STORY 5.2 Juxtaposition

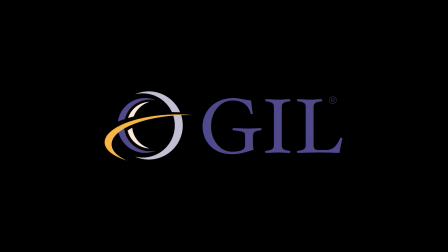0s
Before we tackle the next step in software,
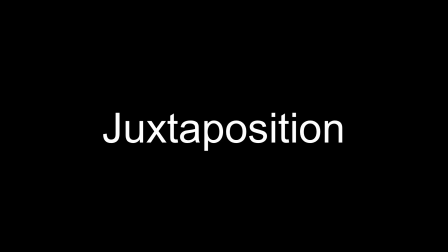2s
I want to explain an elementary editing principle to help guide you through building your edit. I normally talk for hours and hours about juxtaposition, but for the purposes of this course, of course, I will keep it brief. Juxtaposition is the way two separate images create a new idea when edited together. No matter what you edit, your audience is going to try to connect the meaning behind the two different images. So as a filmmaker, your job is to use the principle to guide the meaning of the visuals in your edit.
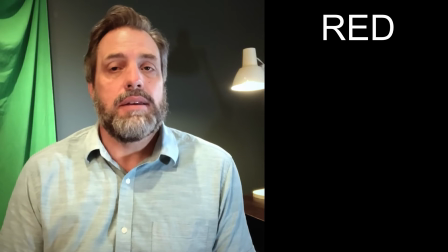38s
Juxtaposition is like a sentence. The word red connotes an image. So does the word car.
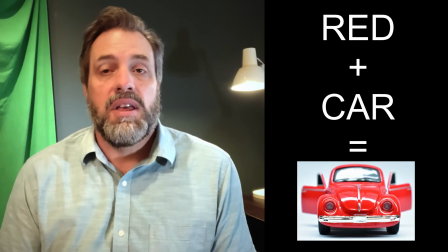44s
But when you put the two together, red car, the meaning of the two words combine to make a new meaning. The same happens in video when we edit two pieces of footage together.
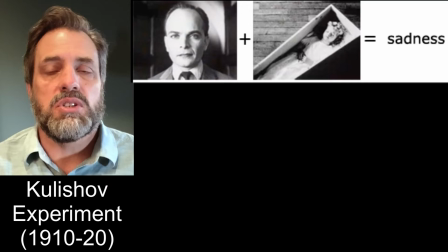56s
The viewer subconsciously connects the meaning behind each image to image as though they have something to do with each other in the development of a larger idea.
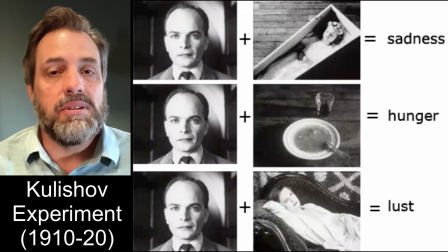65s
Juxtaposition can be quite sophisticated in the edit to build the meaning of a statement and even create contradictions. But at the core of your montage is the way juxtaposition between images creates meaning for the viewer. Any way you edit the footage together, the meaning evolves from one visual to the next. When you add titles and music, the juxtaposition between visuals, graphic, and sound continues to change the meaning behind the visuals. Juxtaposition also applies when you add a visual over top of someone talking. We often call the practice of demonstrating what somebody is talking about with visuals as B-roll. The interview is the primary content, and the B-roll is the visual that juxtaposes the dialogue and better helps explain the meaning behind what's being communicated. Basically, it's what we did when we shot the footage for How to Change a Light Bulb.
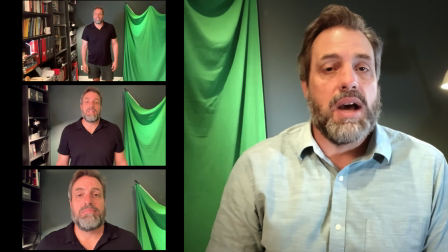124s
We recorded the dialogue in a wide, medium, and close-up shots,
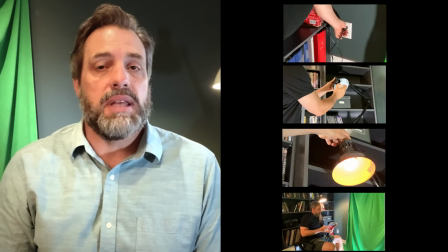128s
and then we shot footage that helped explain what it looks like to change a light bulb. The audio explanation mixed with the visual references reinforces the juxtaposition between the two. You can't get away from juxtaposition. It's the glue that holds art together and it's really what makes editing most fun and creative. So enjoy how we combined our visuals and develop a theme in our edit in the next video.